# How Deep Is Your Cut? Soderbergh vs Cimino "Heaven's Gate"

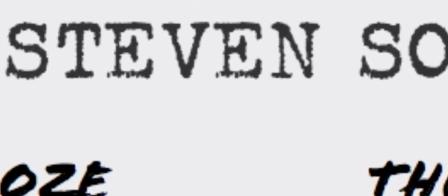0s
In 2014, while admitting personal admiration for the original,
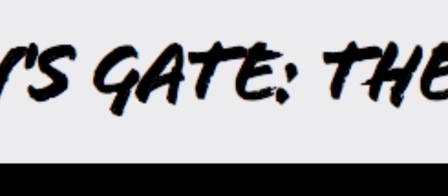5s
Steven Soderbergh offered an edit of his own of Michael Cimino's infamous epic Heaven's Gate.
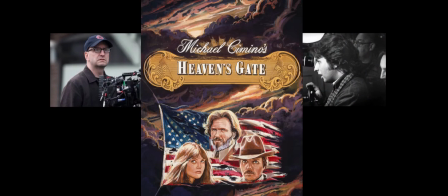11s
Soderbergh's edit had a significantly shorter runtime versus the original.
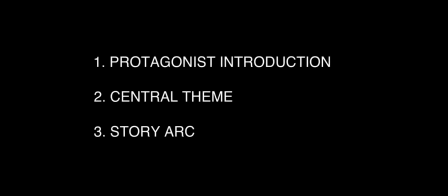16s
That is why, in this video, I will compare the two respective versions for the purpose of analyzing their depiction of the film's core elements.
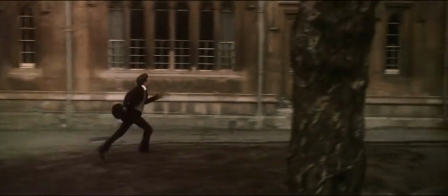26s
Okay, so, in Cimino's version, we meet Jim, the clean-shaven protagonist, in this opening 20-minute-long scene.
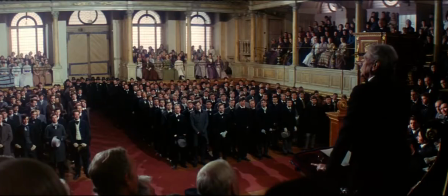35s
This scene establishes the background of the character and his well-bred intellectual origins,
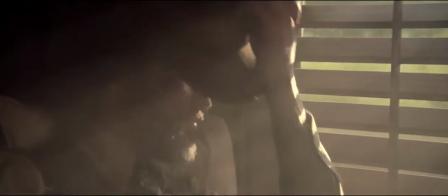40s
before plunging him to the movie's main timeline some 20 years later.
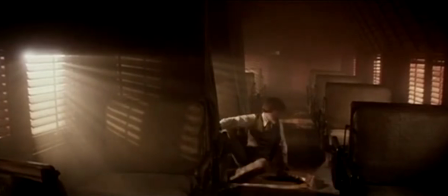46s
This is the point in time at which Soderbergh introduces us to Jim in his version. He doesn't show the opening ceremony, instead introducing him as a more rough-looking man,
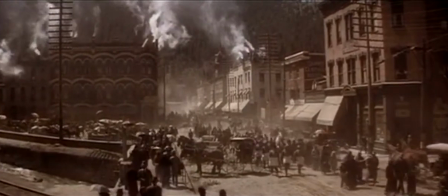55s
stepping off the train to witness a township meeting where he objects to the proposed treatment of the immigrants.
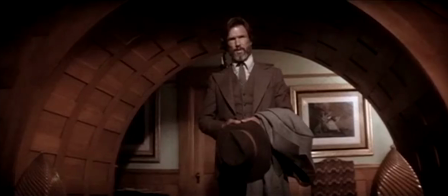60s A fine legal warrant for every name on that death list. Stay out of my county.
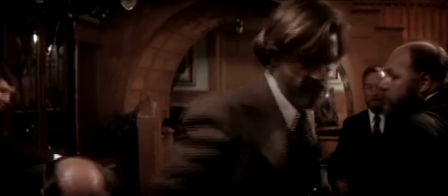67s
Soderbergh thus establishes the noble nature of Jim and simultaneously kicks off the main storyline, and all that in the first five minutes. Both versions are clear about the central theme of the film, but different in their approach. Cimino is interested in showing the full scope of the immigrants' experience,
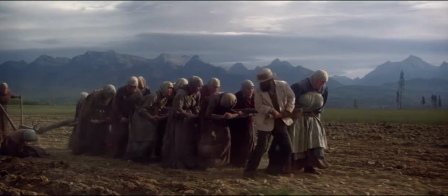85s
through disheartening scenes of their hardships and savage treatment at the hands of the authorities,
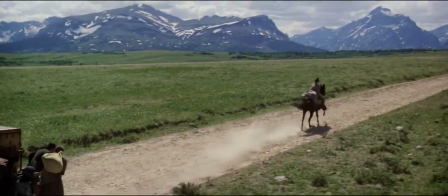91s
but also their inner discords and conflicts,
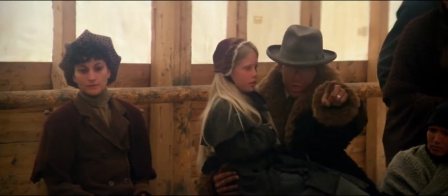98s
even when preparing to rally against the enemy.
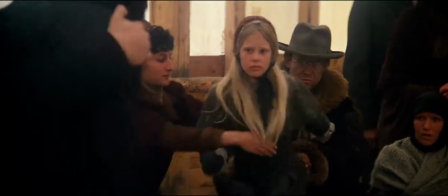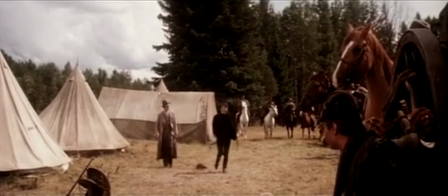107s
Soderbergh cuts all of this. At the cost of emotional impact and added realism, Soderbergh goes for a more black-and-white depiction of the conflict.
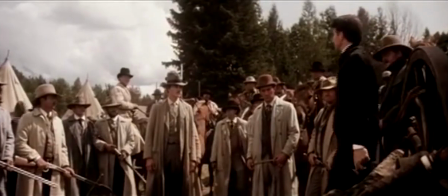116s
The merciless and radical tyrants on one side, and the united rebellious crowd on the other.
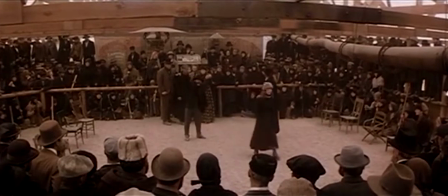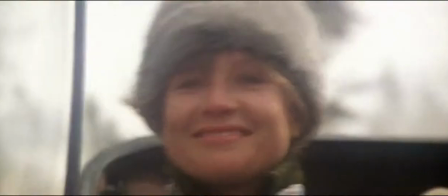131s
The result? Cimino's version covers more emotional ground and a broader historical scope,
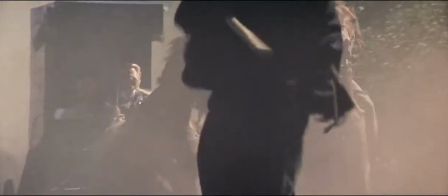137s
but undoubtedly pays the price of losing the general audience's attention with repetition and length.
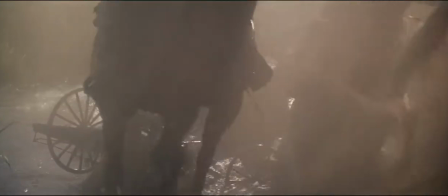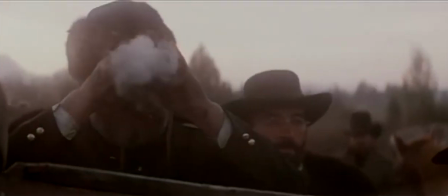151s
On the other hand, Soderbergh focuses more on the central conflict and plot,
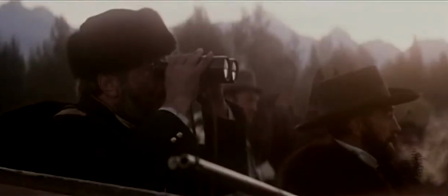155s
increasing the accessibility of the material but decreasing the film's overall impact and epic scale.
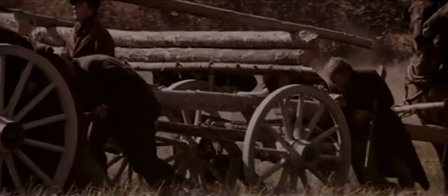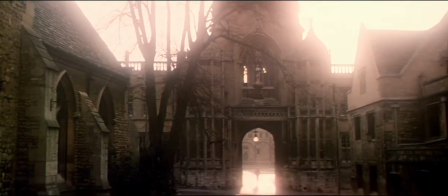169s
Cimino's version is chronologically linear.
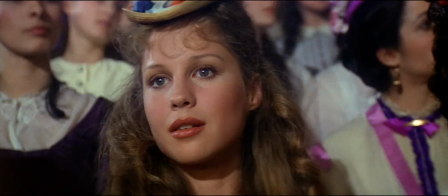172s
It begins here, cuts to the main timeline here,
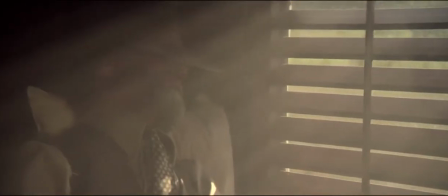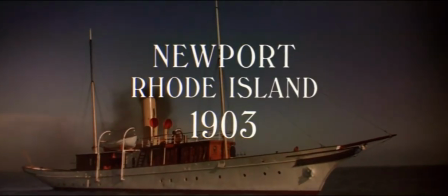188s
and ends here, where the elderly disillusioned Jim is spending his later
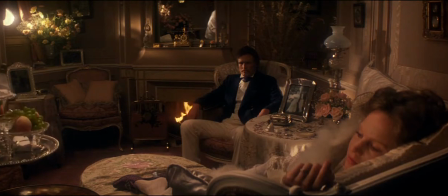196s
years accompanied by his college sweetheart thousands of miles away from his past.
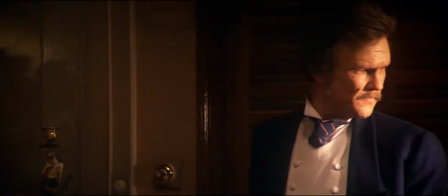202s
One can speculate that this kind of an arc leaves the viewer with an impression of a tragic personal journey, identifying the arc of the story with the arc of the Jim character.
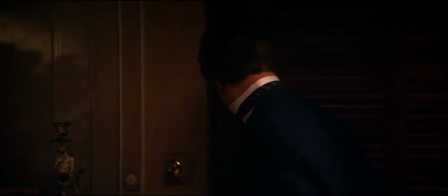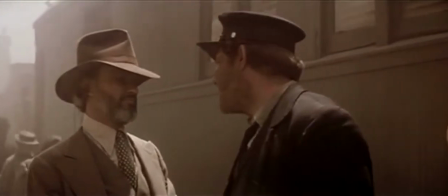216s
Soderbergh's cut is not linear. It throws us immediately into the central conflict, at times only stopping to give us hints about Jim's past.